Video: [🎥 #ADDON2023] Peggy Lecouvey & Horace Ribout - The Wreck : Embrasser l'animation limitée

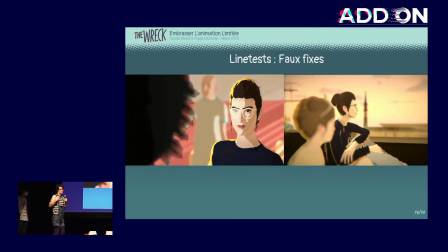Là on est sur un toit, il y a du vent, donc les cheveux, les vêtements bougent un petit peu, il y a des petites animations de shader qui se rajoutent en plus des animations du personnage, et ça crée vraiment cet effet de tremblement, d'actualisation qu'on avait envie d'avoir. Voilà. Sur des styles, on va dire, de mise en scène et d'animation,
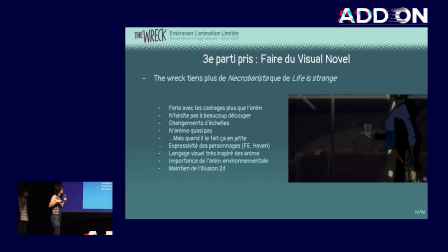un constat qu'on s'est rendu compte, en fait, c'est très très vite, la mise en scène est aussi un vecteur de simplification d'anime. Ici, vous avez Necro Barista, qui est un jeu qui est absolument formidable, qui est magistral dans sa mise en scène. Et vous voyez ici des extraits du trailer, à quel point, en fait, chaque animation qu'on voit à l'écran, c'est une animation linéaire.
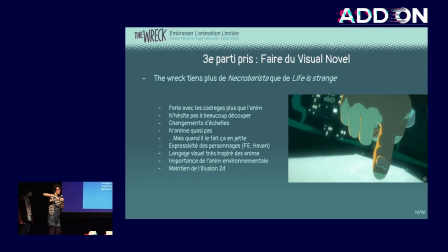Il n'y a jamais qu'une pause de début, une pause de fin, et très très peu d'intermédiaires.
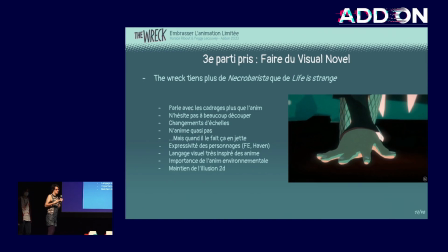C'est très direct, mais ce qui crée en fait la finesse du langage visuel, c'est tout le travail du décor, c'est le travail du FX, c'est les petits éléments, c'est le liquide qui coule, c'est le fait que tout soit en slow-mo,
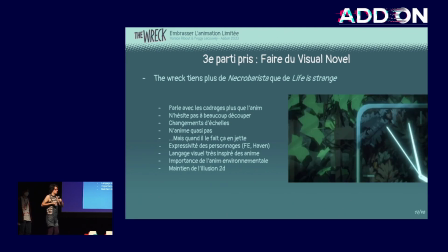c'est le fait que le décor soit vivant, qu'il y ait des altérations de lumière, qu'il y ait des petits flickering. Voilà. Tout ça, en fait,
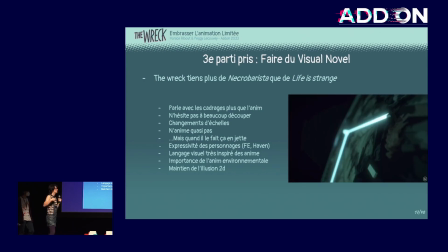on s'est rendu compte que c'était vachement important, ce fait de travailler le décor autour du personnage plus que le personnage en lui-même. Et puis en fait juste de jouer cette espèce de manière de mise en scène hyper cutée, quoi. Chaque cut est vraiment une idée unique, il n'y a jamais deux informations visuelles qui cohabitent dans le même cut,
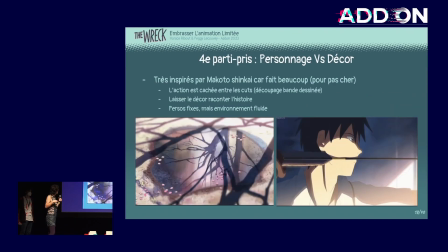c'est hyper découpé comme ça. Truc qu'on retrouve aussi en fait juste dans l'animé japonais, hein, évidemment.
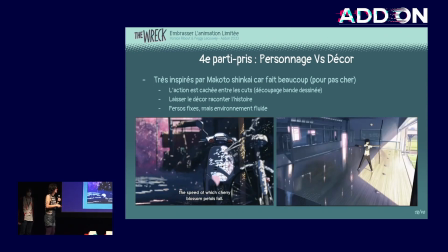Ici vous avez 5 cm par seconde de Makoto Shinkai, on a pris des trentaines de gifs de ce film,
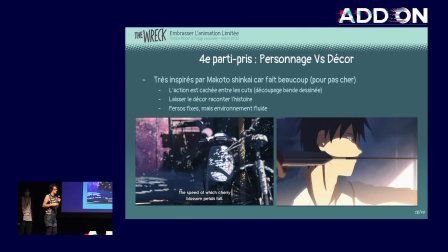c'est incroyable à quel point avec très peu de thunes, ils arrivent à faire une histoire vachement touchante. Et notamment à droite, vous avez l'archer comme ça qui tire sa flèche. En fait, c'est incroyable.
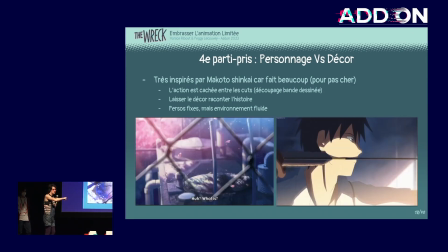Genre, à aucun moment, il tire sa flèche. La flèche est déjà partie sur le plan suivant, mais on ne voit pas le tir. Et donc ça, ouais, on s'est vraiment dit, on va essayer de le faire partout. Parce que si on peut cacher les actions compliquées entre les cuts, ça serait quand même vachement bien.
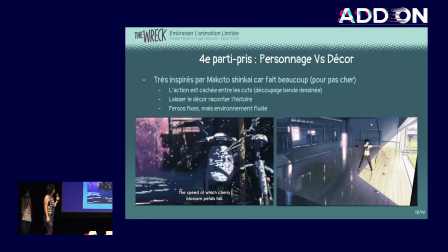Donc voilà essentiellement ce qu'on essaie de faire. Et puis ouais, en fait, il y a ce truc aussi qui est rigolo. Les personnages sont dans un nombre de frames hyper limité, sont un peu saccadés. Mais à côté de ça, en fait, tout le travail de décor, lui, est vachement fluide, il y a des petits effets, il y a des
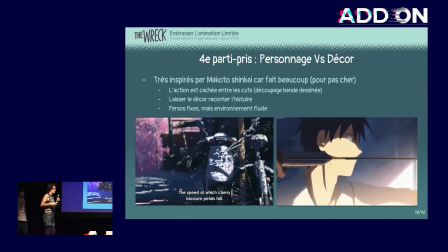choses, quoi. Et donc on a un petit peu décidé de là que si les personnages étaient limités, alors les décors ne devaient pas l'être, quoi. Il fallait vraiment qu'on ait un traitement différent des personnages et des décors dans le jeu, en termes d'animation et en termes de feeling.
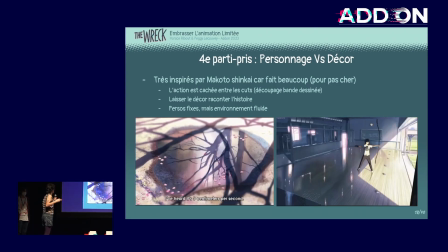Voilà, j'y reviendrai un petit peu plus tard.
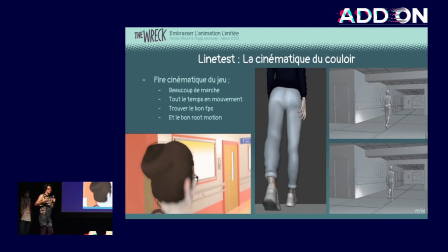Voilà, donc une fois qu'on avait un petit peu cette batterie comme ça de parti pris et de langage visuel à faire cohabiter, on a fait un premier line test.
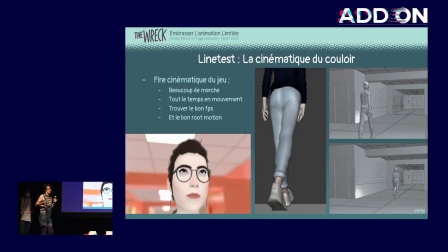Si il y a des personnes qui font d'animation dans la salle, vous savez que faire des marches, c'est chiant. Donc on a naturellement décidé de faire une séquence de marches comme line test, on va dire, pour tester et pour vraiment éprouver les limites du style graphique. Donc là, sur le côté, vous avez différents tests qu'on a fait qui s'enchaînent.
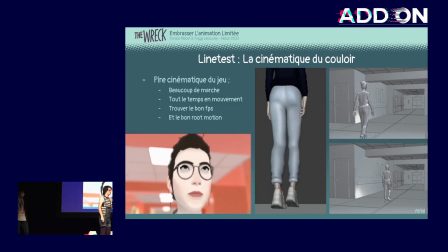Ça, c'est des tests qui étaient vraiment en moteur, on ne les a même pas intégrés. Et c'est vraiment des variantes de la même animation de marche.
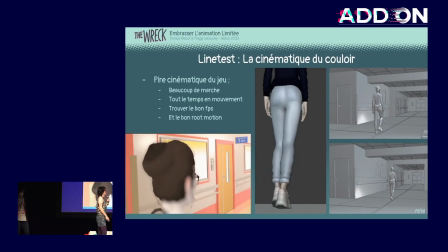Donc est-ce que le personnage glisse au sol? Est-ce que le personnage est animé dans un nombre de frames qui est constant?
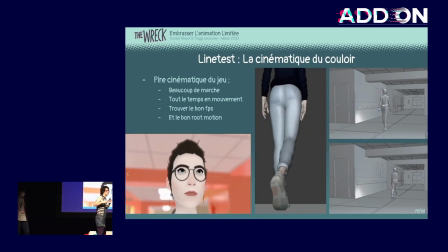Ou est-ce que c'est variable? Est-ce qu'on fait durer certaines poses plus longtemps que d'autres? Est-ce que le framerate il est plutôt large? Est-ce qu'il est plutôt petit?
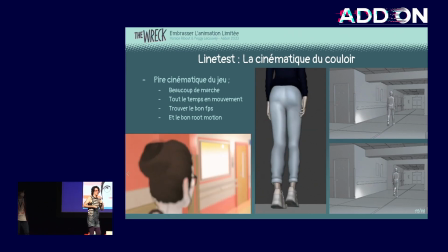Et voilà, en une après-midi, on est capable d'un petit peu trouver, on va dire, le sweet spot, quoi, là où on avait envie de se situer dans l'équipe pour que ça soit fluide.
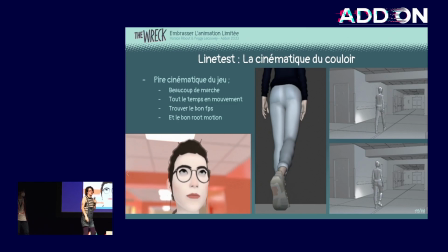Donc voilà, on est à peu près entre 3 FPS et 12 FPS dans les cas les plus extrêmes. Ça, c'est la marche qu'on a fini par utiliser partout. Elle est loin d'être parfaite, elle saute dans tous les sens, mais c'est assez peu visible parce que tel qu'on l'utilise, dans tous les cas, c'est pas très détaillé.
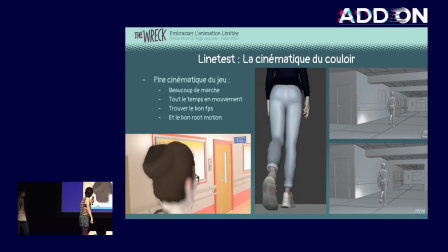Voilà. Truc un peu amusant, si vous...
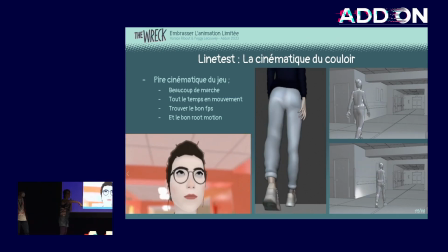C'est fluide, ça suit exactement la translation de la caméra, parce qu'évidemment la caméra elle avance de manière fluide, donc le personnage il glisse au sol en même temps que la caméra.
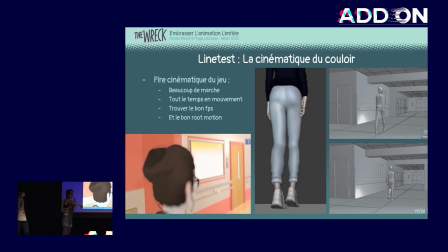Mais dès qu'on la voit de dessus, là la caméra est fluide, mais le personnage est saccadé quand il se déplace.
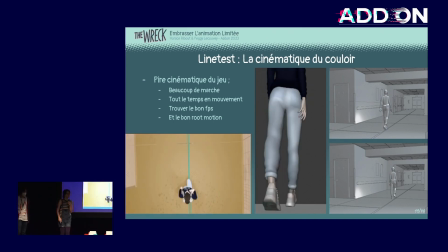Donc il y a vraiment des moments où c'est du cas par cas en fonction du cadrage, il n'y a pas forcément une solution miracle.
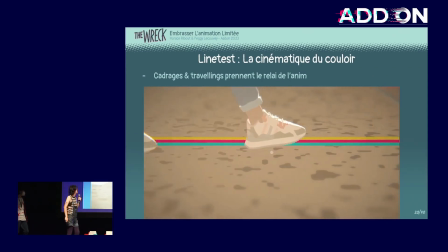Voilà. Et donc ça c'est la séquence un peu finale, c'est le début de la séquence. Vous voyez que le travail d'animation est minimal,
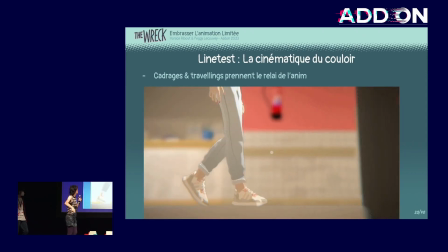mais c'est vraiment l'animation est là en support du plan et au support du cadrage, et elle accompagne le mouvement plus que vraiment l'initié.
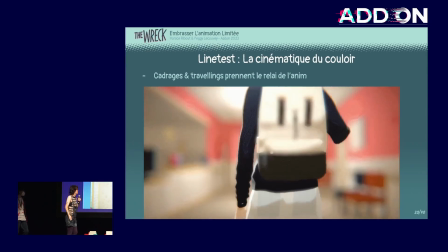Quoi.
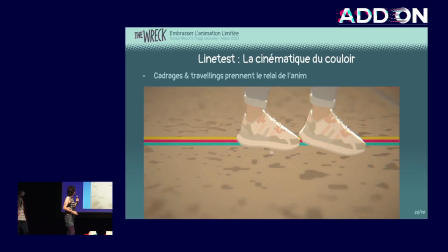On a vraiment essayé d'être dans cette espèce de balance entre les deux. Voilà.
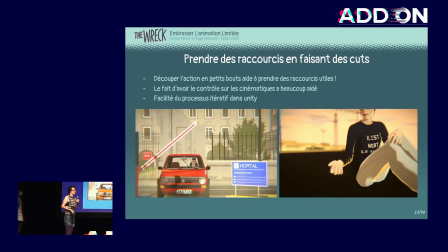Et en fait, ça, dès qu'on a continué à avancer dans les cinématiques du jeu, on a vraiment essayé de garder tous les principes en tête.
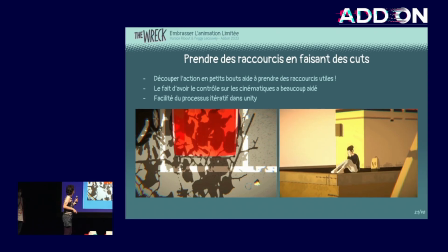Donc découper, essayer de côté au maximum, avoir des animations simples et linéaires sur un plan.
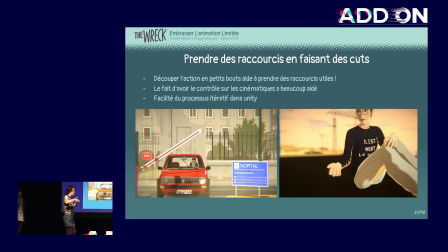Si une animation doit être en découpe en plusieurs temps, on fait un cut, et ainsi de suite, et ainsi de suite.
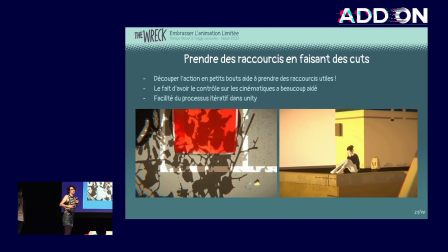Et ça, ça a été rendu possible par le fait que je faisais les cadrages en même temps que j'animais. Donc voilà.
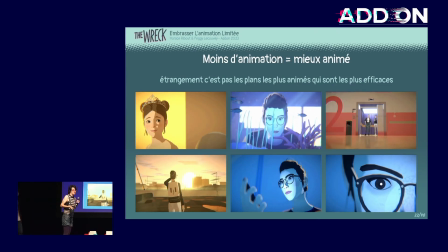Là, je vous montre un certain nombre de plans qu'on aime bien. Voilà, c'est des plans qui ont été utilisés pour la communication du jeu. Vous voyez qu'en fait, l'équilibre, on va dire le bon équilibre à trouver, c'est un équilibre où les personnages sont globalement assez fixes à l'écran et où en fait c'est l'environnement autour qui crée le mouvement.
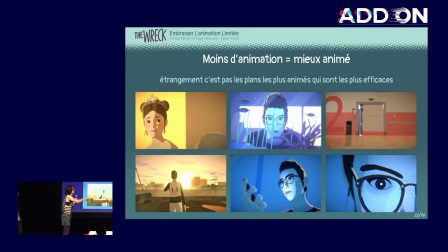Quoi. Moi j'aime beaucoup les petits poissons et l'ascenseur, je trouve que c'est des cas qui marchent bien. Et ouais, on s'est assez très vite mis d'accord en fait avec l'équipe que c'est ce genre d'esthétique qu'on voulait avoir, quoi. Un peu animé esthétique, et voilà à peu près. Voilà.
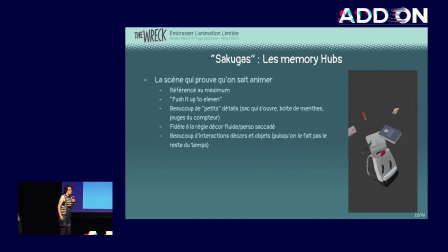Si y a des gens ici qui aiment les animés, vous savez que parfois, dans un animé, entre 3 séquences chip, il y a une séquence de combat un peu stylée. Nous, on voulait avoir quand même un moment un peu bien animé dans le jeu. Et du coup, ça a été les deux hubs du jeu, donc qui sont le crash et un peu plus tard,
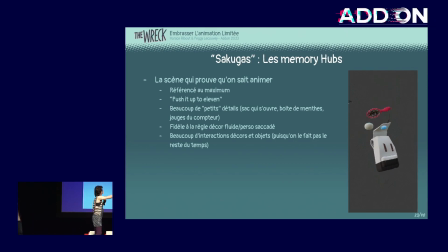il y a une séquence dans une chambre d'hôpital dont on voit justement un sac qui commence à partir en 0G. Voilà, donc là, tout était fait à la main, tout était fait de manière très continue, très fluide, parce que c'était de l'animation d'environnement et pas d'animation de personnage. Voilà, on a essayé vraiment de faire quelque chose avec beaucoup de sous-couches, beaucoup de choses d'animation secondaire comme ça qui s'enchaînent à l'écran, parce que justement, c'est ça qu'on voulait pousser. Voilà, là, ici, vous avez la séquence du crash.
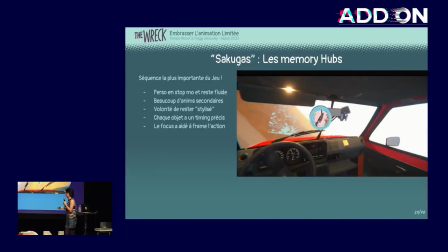Voilà, ça a demandé 3 semaines de travail. C'était vraiment la séquence la plus longue à animer.
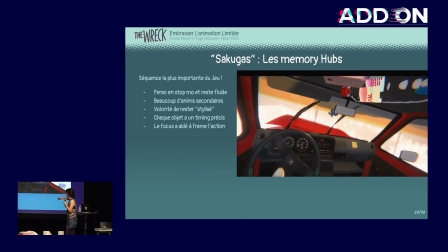Et tous les objets que vous voyez à l'écran, en fait, ils sont timés par rapport à des besoins de GD.
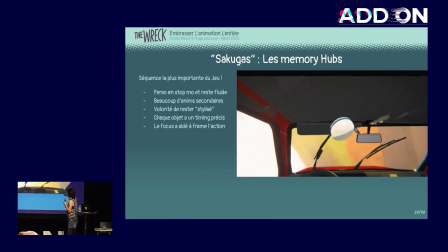Il y avait vraiment des besoins à ce que tel objet soit présent à 3 secondes, tel objet soit présent à 8 secondes.
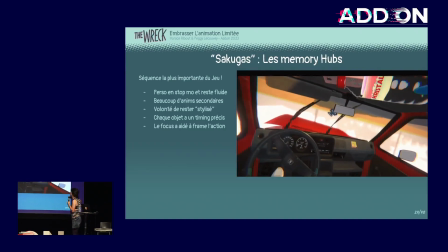Et donc, il a vraiment fallu que juste on time tout à un certain timing précis, quoi.
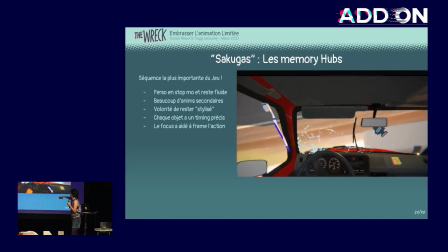Voilà, on a poussé au plus loin qu'on a pu. Les aiguilles de vitesse sont censées être cohérentes par rapport au fonctionnement d'une voiture qui quitte le sol.
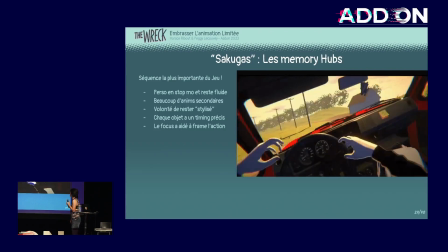Voilà, c'était un peu useless, mais on l'a fait, parce qu'on savait que les joueurs reverraient cette séquence 8 fois et qu'à la fin,
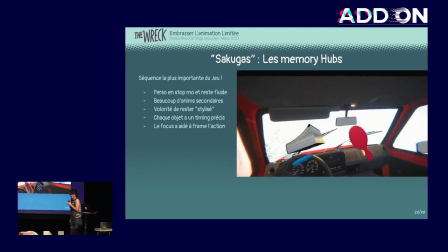ils seraient juste à regarder les compteurs de vitesse et à se demander si oui ou non ça fonctionne.
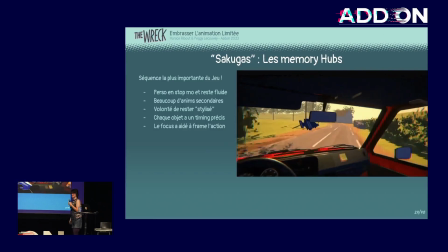Voilà, la réalité, c'est que cette séquence, elle m'a vraiment,
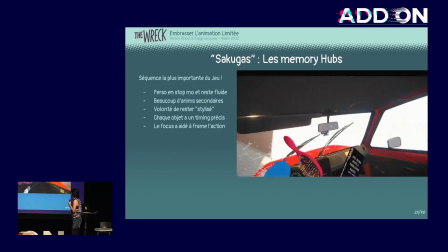j'y repense encore de manière presque traumatique, parce que ça a été regarder 12 vidéos YouTube de crash de voiture, et à la fin me dire,
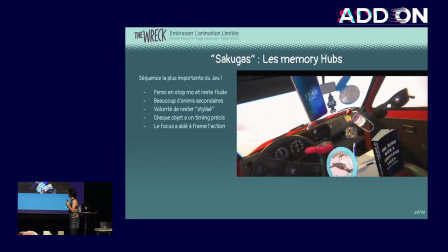ok, je vais arrêter de faire ça tout de suite, en fait, j'ai vu suffisamment de références. Et j'ai juste fait des gifs en fait pour plus avoir à regarder les vidéos et puis juste,
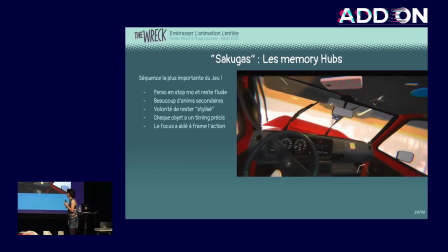j'ai eu des références au crash de voiture en faisant la séquence et très très vite j'ai appelé Florent,
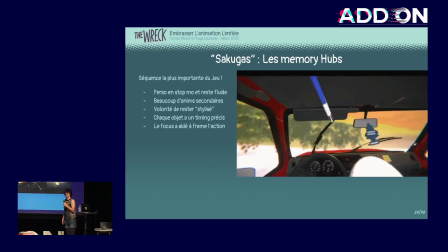je lui ai dit écoute, il faut qu'on trouve un moyen de styliser parce que juste un crash de voiture cache c'est un peu rude quoi,
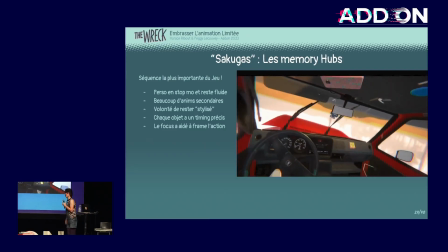c'est pas particulièrement plaisant et de là on a un petit peu essayé de partir sur cette idée de balai,
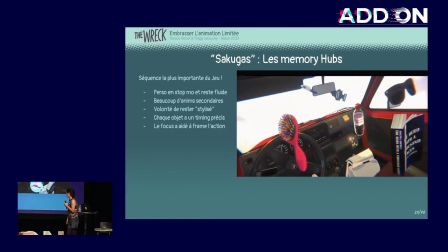donc le crash il est un peu plus flottant qu'un réel crash, on a un peu stylisé les choses quoi.
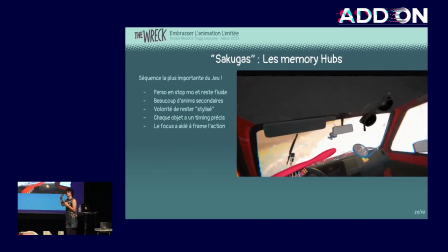Parce que c'est davantage la pensée ou la manière de revisiter un trauma passé.
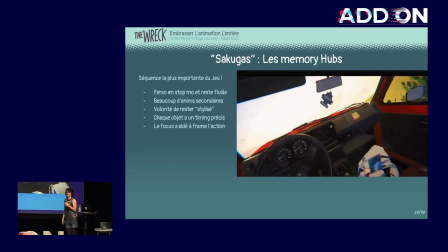C'est plus cette espèce d'impression de l'esprit d'un crash que vraiment un crash matériel qui se déroule sous les yeux.
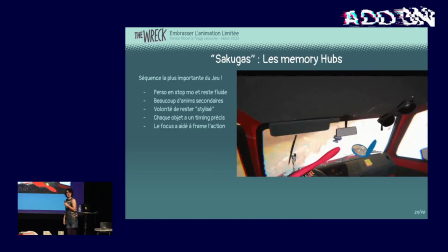Junon, elle l'a vécu à un moment précis de sa vie. Elle y repense des années plus tard. Quoi. Donc voilà.
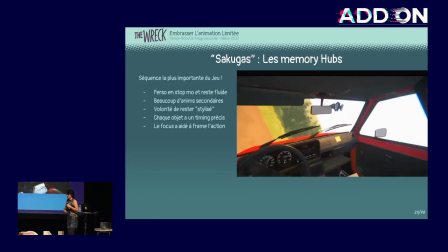Donc c'est un petit peu ça qu'on a essayé c'est un peu la manière dont on a essayé de réorienter pour pas que ça soit non plus du trauma porn.
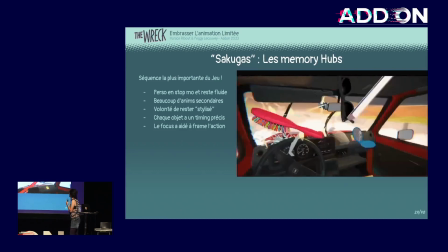Voilà. Du coup, maintenant qu'on a les intentions, qu'on a parlé des intentions, que vous savez globalement où est-ce qu'on voulait aller, là je vais parler de comment est-ce qu'on a fait. Et alors pour les Sakuga dont on vient de parler, en fait, au final, j'avais pas tant de travail que ça à faire,
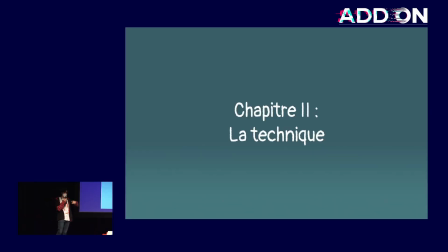vu que toute la charge de travail était sur les épaules de Peggy. C'était vraiment l'animation qui devait prendre en charge ça. Moi, tout ce que j'avais à faire derrière, c'était rajouter quelques éléments comme le fait de ralentir le temps ou des éléments supplémentaires de game design. Mais au final, c'est plutôt léger. Non, là, je vais surtout essayer de parler des moments de dialogue, parce que concrètement,
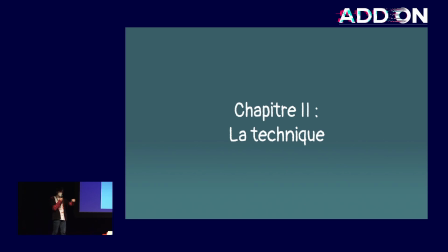c'était là où on a vraiment essayé d'étaler le plus possible la confiture, pour reprendre la métaphore de tout à l'heure.